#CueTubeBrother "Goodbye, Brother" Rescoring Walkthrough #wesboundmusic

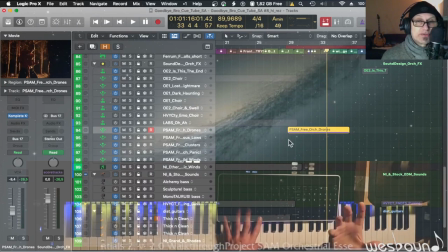(15:09)
some kind of you know underlying sonic movement going on something to denote the dark atmosphere and what else is there
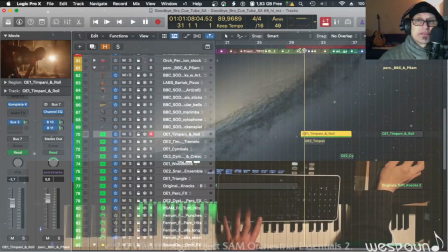(15:17)
timpani yeah that's happening we already heard I think I also filtered them down so that they are really just very much into the background a little bit of a timpani role also filtered down all together is this and
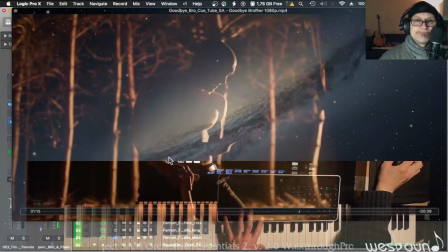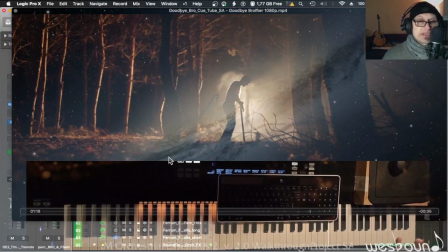(15:45)
the reason for choosing this sparse or sparse instrumentation is to respect archie's work and sfx foley soundtrack because i remember christian henson not tiring to point out that dialogue is always king
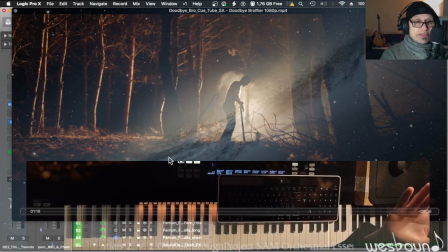(16:03)
you have to respect the dialogue now there's no dialogue here but I thought the special effects and folding track was so wonderfully done and matched the picture so well that I want to wanted to be mindful and respectful of that and keep my instrumentation very low and sparse and minimalist.
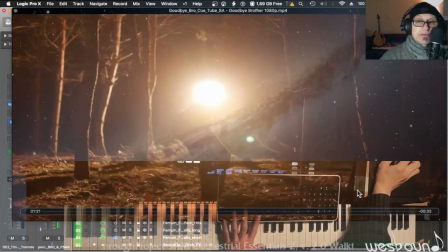(16:20)
Last scene and I'm over and through with my battling almost just
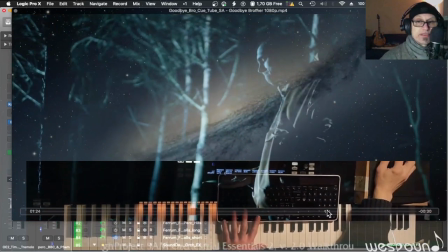(16:26)
a simple roll here simple swell yeah
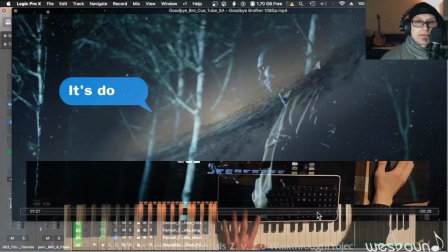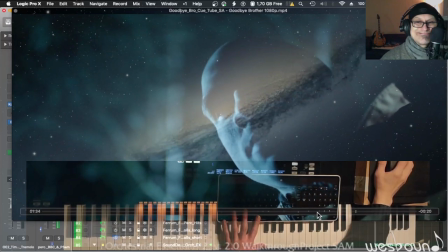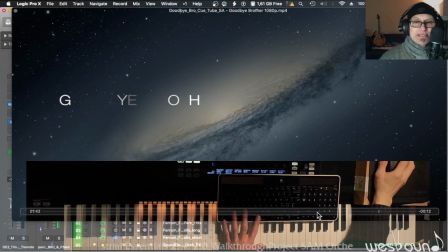(16:44)
and we go back into the pounding rhythm like a reprise of the initial of
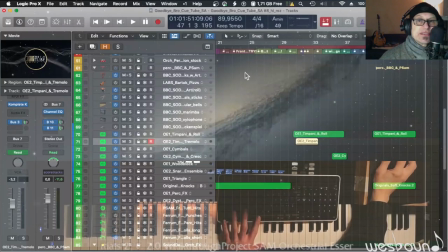(16:58)
the initial pattern which was also intentional um to bring back some element which we already know instrumentation is uh orchestra essentials one timpani rolls with uh two articulations uh
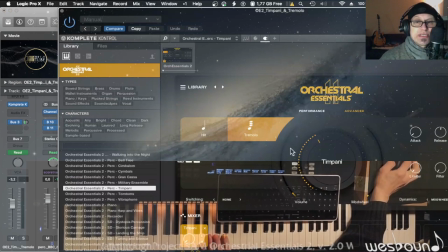(17:13)
a hit and tremolo and uh where are we
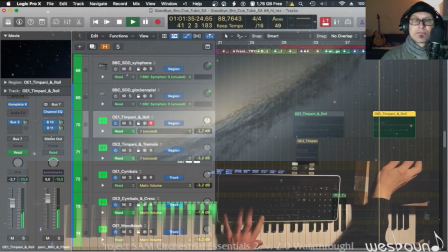so for every key press you have the hit from the tremolo and a swell and that kind of again blend it with each other and you know into this kind of
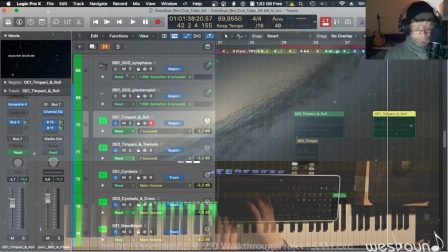(17:35)
atmospheric sonic texture okay that was my bit for goodbye brother again thanks for all my new subscribers and returning visitors i totally I couldn't appreciate your support anymore I seen an enormous increase in watch time of my content so I'm hoping that this is going to be helpful again please come back subscribe if you haven't yet ding the bell to get another thought about new content like this one and come back and see you soon Westbound for Westbound music bye bye over and out